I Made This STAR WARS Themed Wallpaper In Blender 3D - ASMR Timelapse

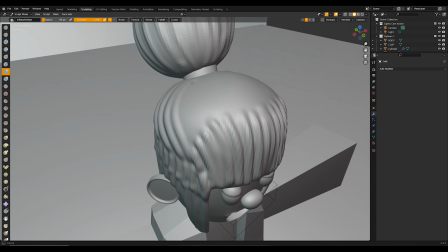480s
Um, and and I actually redid the hair a couple times on that character, and then made adjustments,
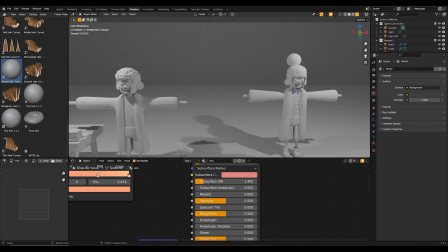486s
but now we're in what's called the texturing area, or shading area, and I just started adding colors and textures,
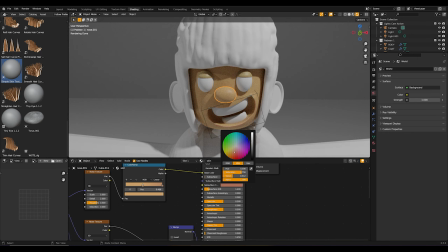493s
so I could really get a feel for if things are looking strange, or, you know, if things are just not looking right, I can fix them.
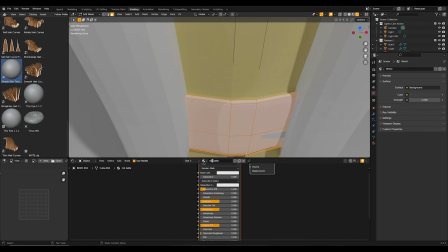503s
The skin texture for both actually, I made myself, um, and without, like,
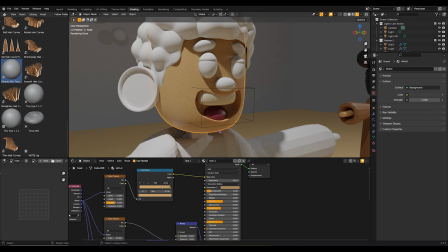510s
um, I watched a video and kind of figured out how to make that myself, so I keep that one on the side,
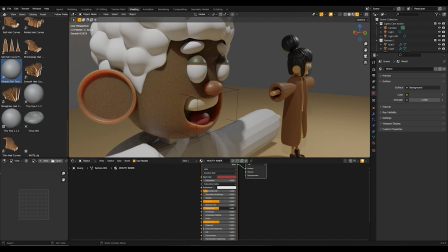516s
or as you can see, I pulled it in, um, and kind of use it, but I think I want to keep learning texturing better,
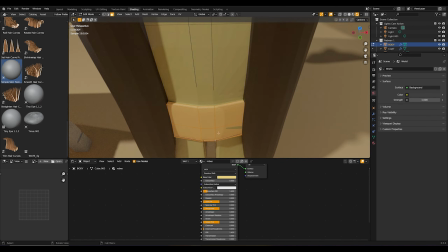523s
I usually use very simple textures, deciding to do the Play-Doh with,
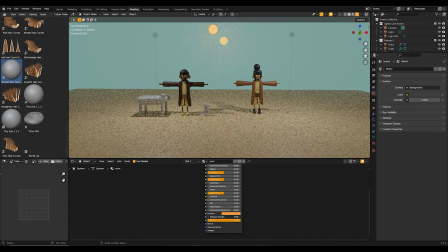528s
like, fingerprint texture was, you know, something I've done before and it worked really well,
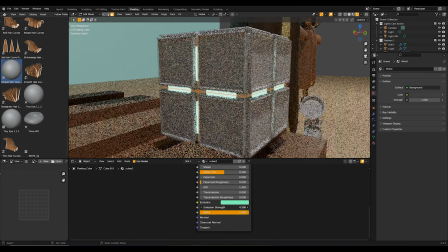534s
um, but it didn't work really well this time, so I think I have to learn more about, like, not that it didn't work well,
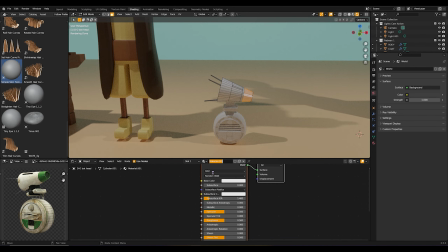541s
it didn't work the way I wanted it to work, so I think I have to really figure out texturing,
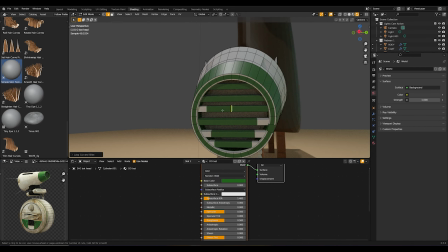546s
it can be quite overwhelming, as you can see, just adding colors on these characters,
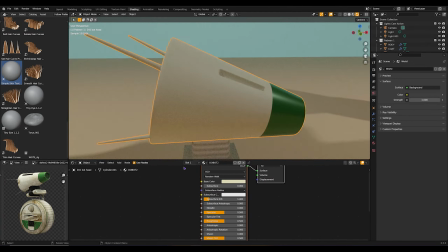552s
I just did really basic colors at first, um, and as you can see, it's just like that one little panel at the bottom, I didn't even zoom out.
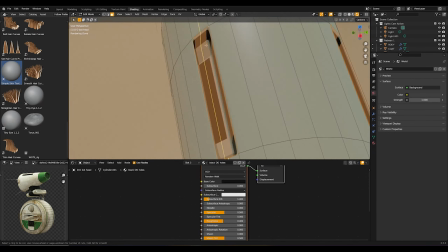560s
Um, but just like little panels, there's all these little nodes that connect to each other to ultimately make whatever texture you want.
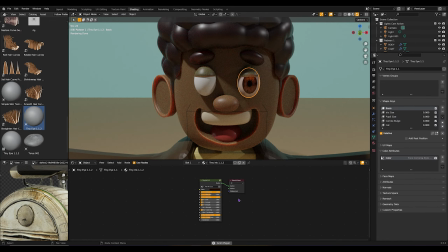568s
Um, like for example, these eyes, I can't make that kind of texture myself.
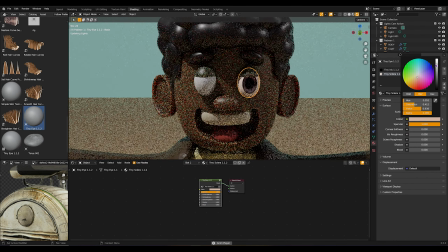573s
So these are actually something called tiny eye, um, made by a really awesome creator.
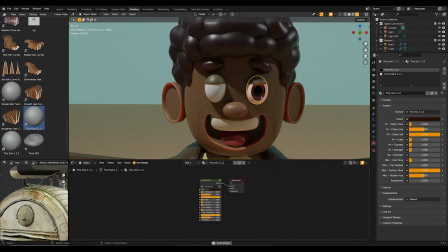579s
Um, and, um, it was a free, completely free. And so I kind of use these eyes,
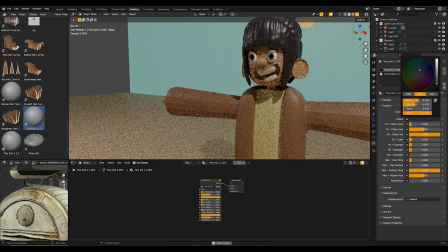586s
in a bunch of different things now to try and get used to using them so from there, now that they're kind of
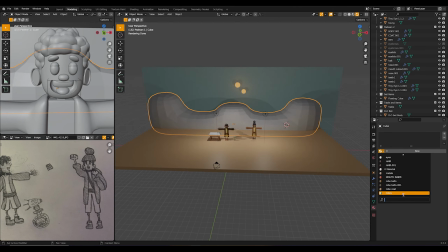593s
textured to a light degree with basic textures I started on the backgrounds which I wanted there to be kind of like sand dunes
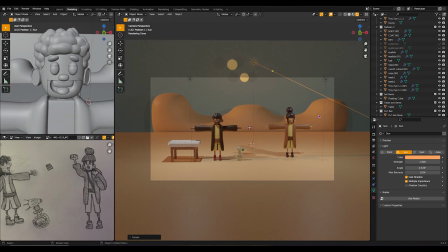600s
because this is kind of supposed to be tattooing and
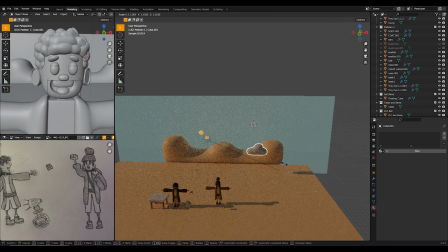606s
so, you know, I started working on clouds because I thought those would look really cute in the background of the sky,
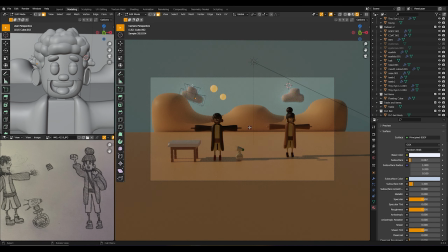613s
did the two suns i do end up looking at a reference later um because i wasn't sure exactly if this was translating
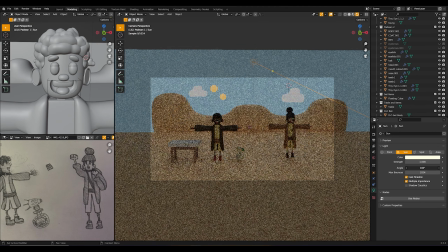620s
the way i had thought of it in my head i didn't draw the background in my reference image as you can kind of see some of it over there um
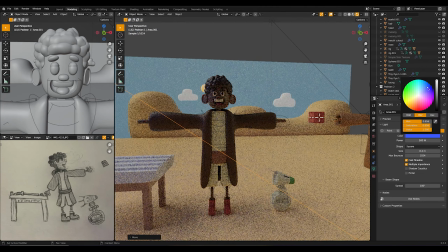628s
just because i wasn't sure exactly what i wanted but i always knew it would be tattooing like a sand you know because it's
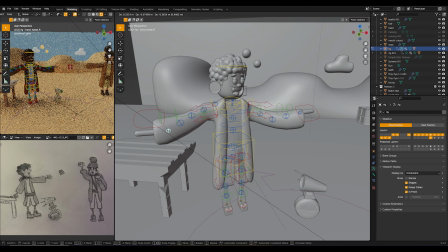636s
very recognizable um so yeah here's the rigging the rigging as you can see is a lot i literally cut it because so much of it I did not recording.
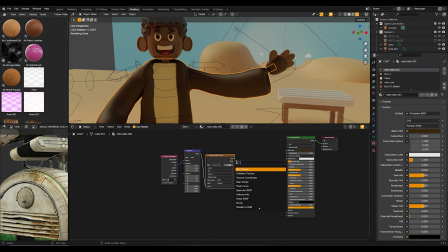646s
I just wanted their hands to move and it kind of started ruining the coat for what I wanted.
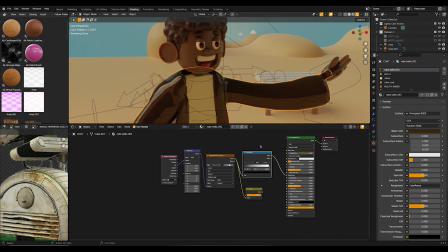651s
So I had to do a lot of micro adjustments. Thankfully, because this is supposed to be clay, some of those mistakes actually worked in the favor of the texture with the fingerprints and stuff.
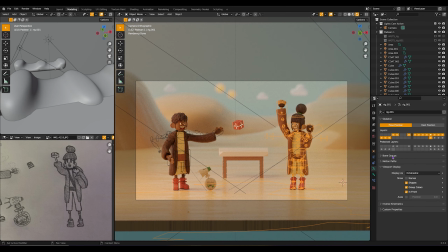663s
So there I was adding the fingerprint texturing, which you can see all those notes. And then I started kind of adding that texture to everything. I redid the boots as well, changed some colors,
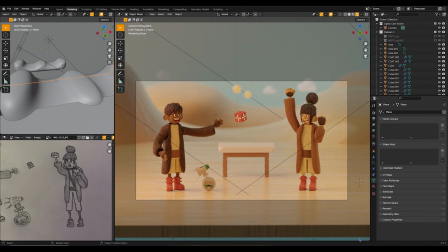674s
and then started working on the sky and the background and just trying to keep bringing these colors of green,
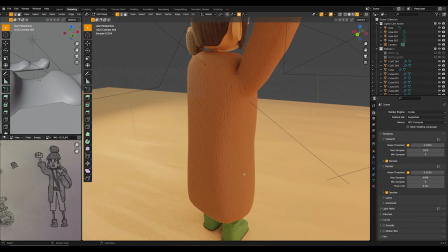682s
orange, and then the sand together, and I decided the table needed stuff on it, which I didn't originally plan, so I did like a little lightsaber hilt.
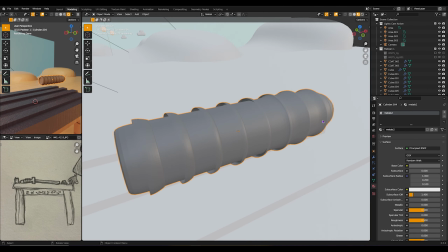691s
I was considering having the lightsaber be on, but then I thought that would,
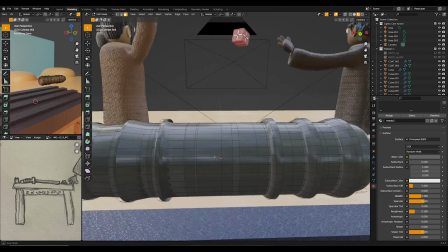695s
they would not just have it on in the background, but I really wanted there to be glowing stuff, so I do account for that later,
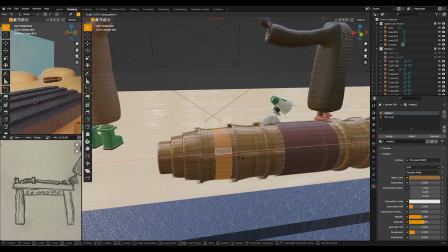703s
but I just made a really simple, like, little lightsaber hilt.
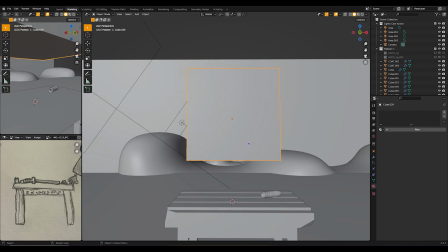707s
I crashed again because so many items are in the scene, and then I decided to make, like,
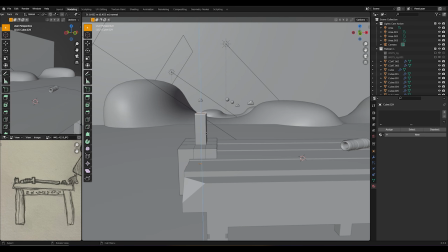713s
the cube that actually one of the Padawans is finally figuring out they can use the force to,
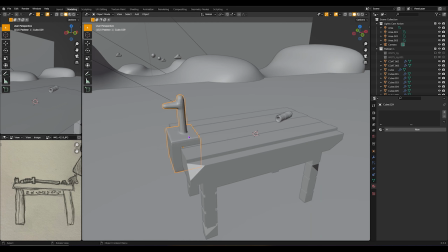718s
like, hold and control, which the other Padawans excited for them.